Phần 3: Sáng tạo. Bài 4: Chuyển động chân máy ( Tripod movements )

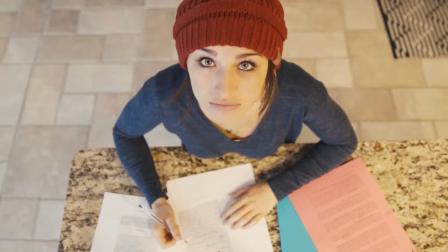0:03 Okay, now that you know how to compose your shot, you understand how to use angles and focal length, it's now time to talk about camera movements.
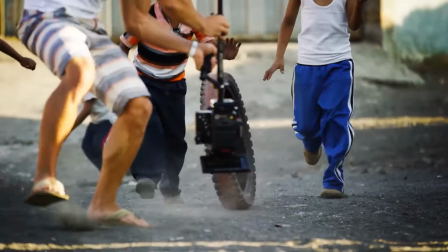0:11 And for my style of filmmaking, camera movements are a huge part of making my films look cinematic.
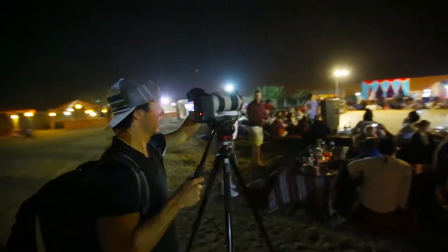0:16 So I'm going to show you everything from the tripod basics all the way up to the advanced glide cam and drone movements.
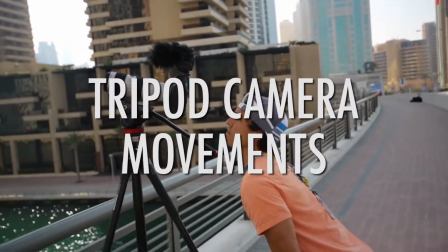0:22 So in this video, we're going to cover the very basics, tripod camera movements. There are 5 basic camera movements that you can achieve using a tripod.
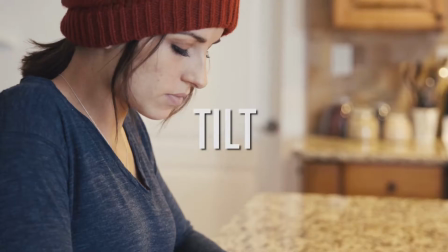0:30 They are static, pan, tilt, zoom, and rack focus.
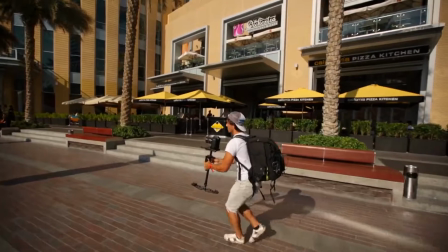0:36 Now, I personally don't use tripods that often because I like a lot of movement and tripods tend to limit how much I can move.
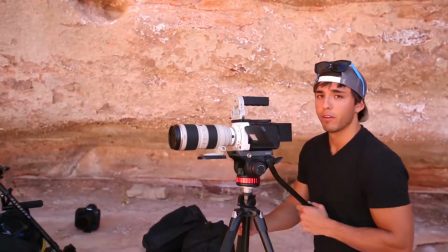0:43 However, there are times that I do use tripods, and so I'm going to go over each of these 5 movements and the times when I like to use them.
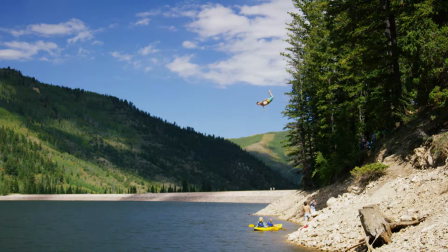0:49 The first is static. Static basically means the camera doesn't move at all. You stick it on the tripod and it just sits there.
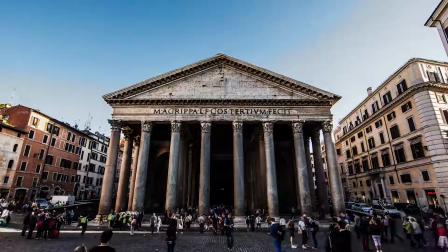0:56 A time when I choose to use a static shot is when I'm doing time lapses because the motion over time makes up for the lack of movement from my camera.
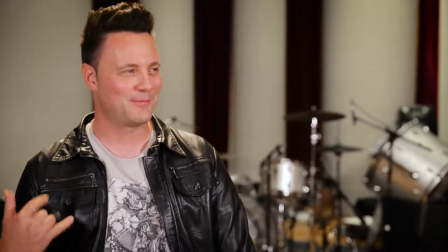1:04 Another time I use static shots is when I'm shooting interviews and we're only focusing on the words that are being said, so we don't need a lot of movement.
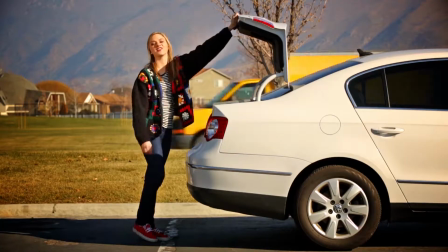1:11 I'll also use static shots on simple music videos or commercials where the focus of my video is about the music or the words being said or sung,
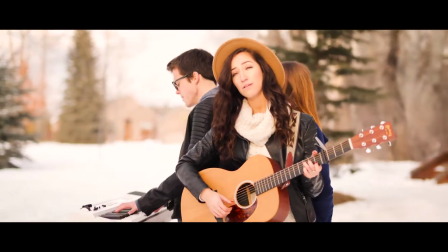1:19 and sometimes too much movement in the camera can distract from the message that's coming across.
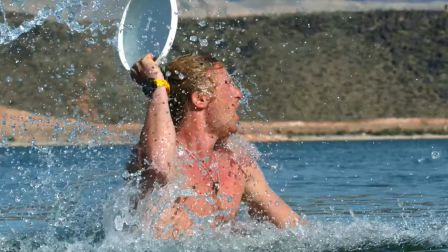1:24 I tend to use static shots more often when I'm using a high focal length where I'm super zoomed in, so if I tried to use any movement, it would be too shaky.
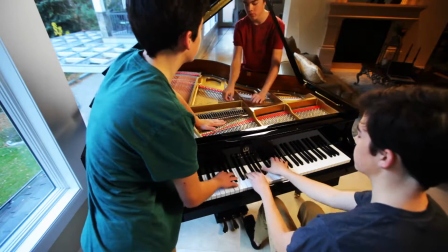1:31 I also like to use static shots to create optical illusions, like making multiple subjects appear in the same frame,
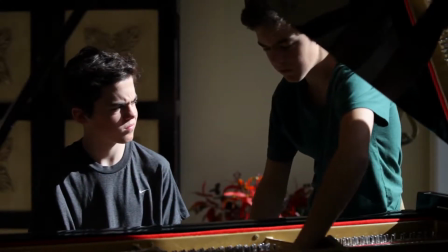1:37 and it's a lot easier to do this with static shots because you can just crop your image in half,
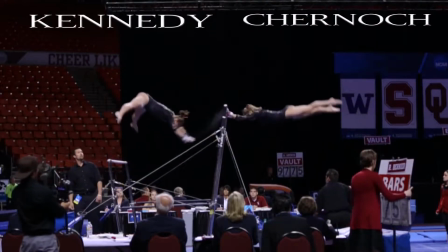1:41 leaving the camera in the exact same place and just doing 2 separate takes, and then splicing the 2 together in post, giving you some fun creative ways to do split screening.
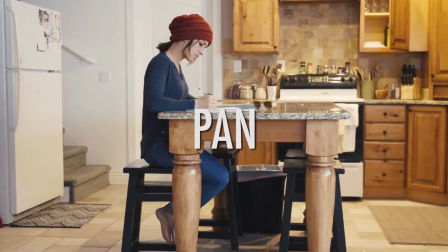1:50 The second tripod movement is the pan, which is moving the camera from left to right or right to left.
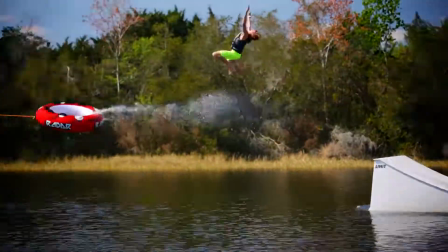1:55 I often use this camera movement when I'm tracking a subject on a tight focal length because I can't be very close to the subject due to my surrounding environment.
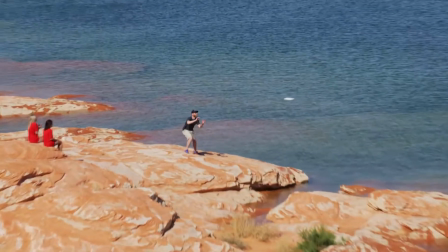2:04 When filming activities that span over a long distance, I usually hop on a tighter focal length and pan with my subject.
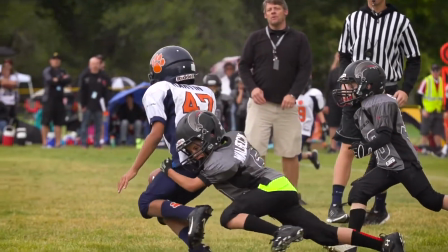2:11 Panning is a very popular camera movement for action sports and activities because sometimes you can't be right next to the action,
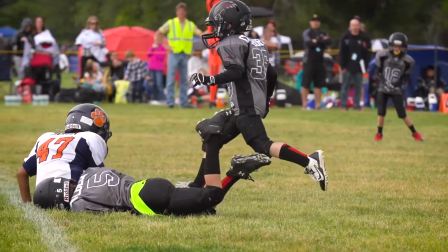2:17 so you have to be on a long lens, which forces you to be on a tripod using the panning movement.
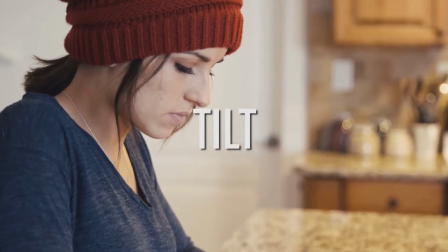2:22 The third tripod camera movement is the tilt, which is a movement going from down to up and up to down.
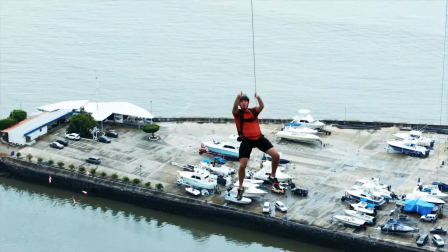2:28 Very similar to the pan movement.
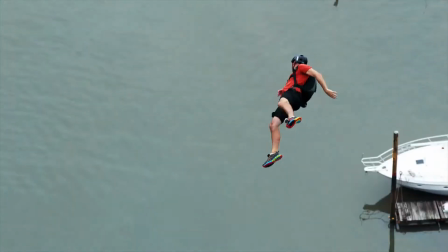2:29 I often use this to track subjects where I can't get right next to the action, so I have to pop on a tighter lens and track them using a tilt.
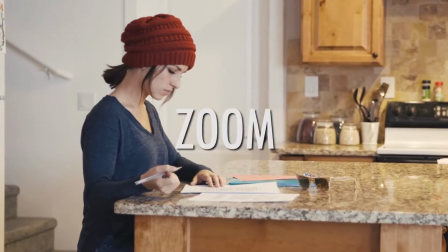2:37 The fourth camera movement is the zoom in or the zoom out.
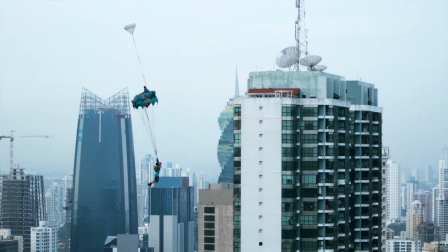2:41 And I'll use this when I want to establish more of the surrounding environment and then zoom in to fill the frame with my subject.
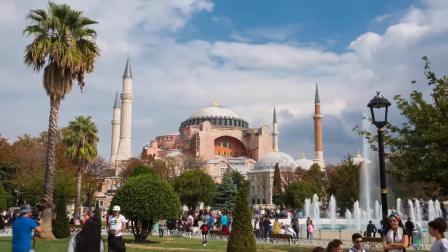2:46 People have asked me before if I'm using a motion rig to get moving time lapses, when in fact I shot them on a tripod, but I did the zooming in the editing room in post.
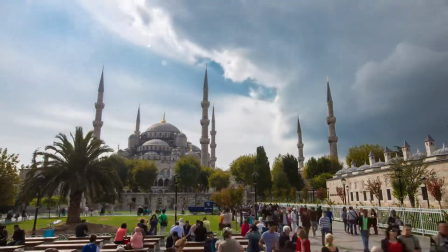2:55 And this is called a digital zoom.
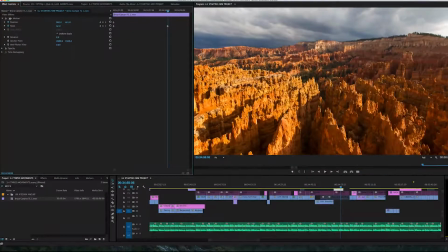2:57 And it can be done by putting keyframes on your position and your scale, and then cropping in or cropping out on your image to create the illusion like you zoomed in with the camera.
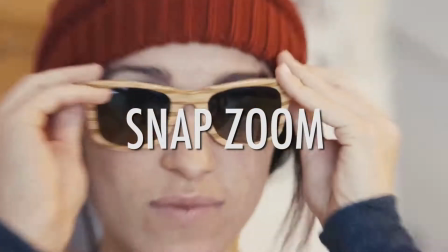3:06 And I'll sometimes do a snap zoom, which is basically a faster version of just a normal zoom.
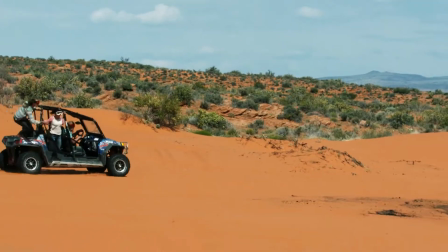3:11 And again, this creates a cool effect where you can see a lot of the surrounding environment, and then it zooms in to fill your frame with your subject.
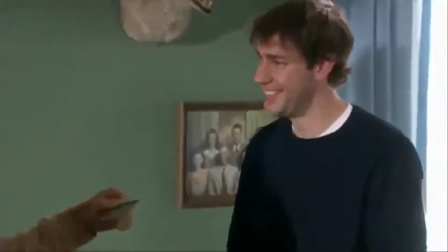3:18 The snap zoom is a popular camera movement that's used on shows like The Office to help the viewer focus in on the subject.
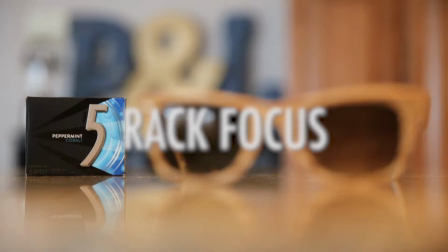3:24 The fifth and final move is the rack focus, which means changing your focus mid-shot from one subject to another in your image.
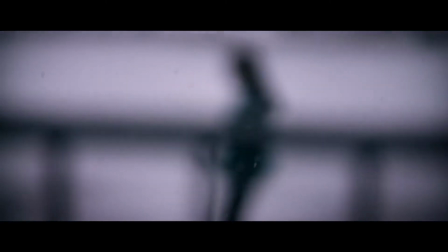3:31 The rack focus is used when you have 2 different subjects that you want to give importance to in the same shot and can create an artsy, mysterious effect.
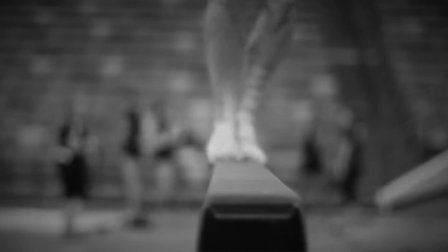3:39 I'll sometimes use the rack focus if I have a subject coming towards me or going away from me, allowing me to keep them in focus during the whole shot.
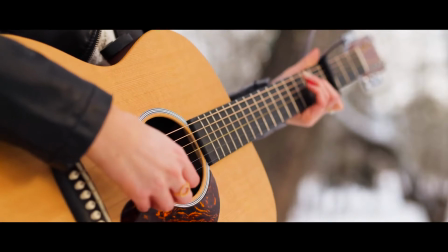3:46 And this is a great tool to shift the viewer's attention from one part of your image to another. Like I said, those are just your basic movements.
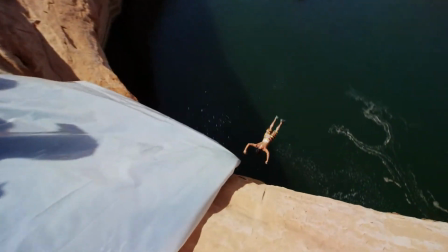3:53 I don't use them a ton. My favorite camera movements can be found using glide cams and drones and handheld movements.
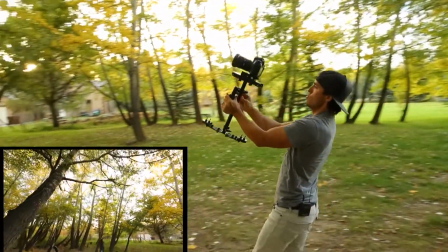3:59 So stay tuned if you want to learn more advanced cinematic movements with your camera. That's it for tripod movements.
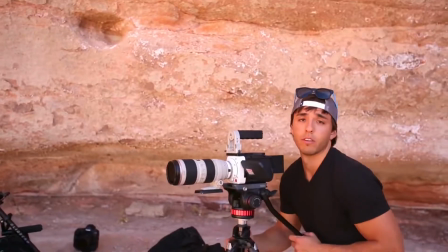4:05 If you guys have any further questions, please let me know.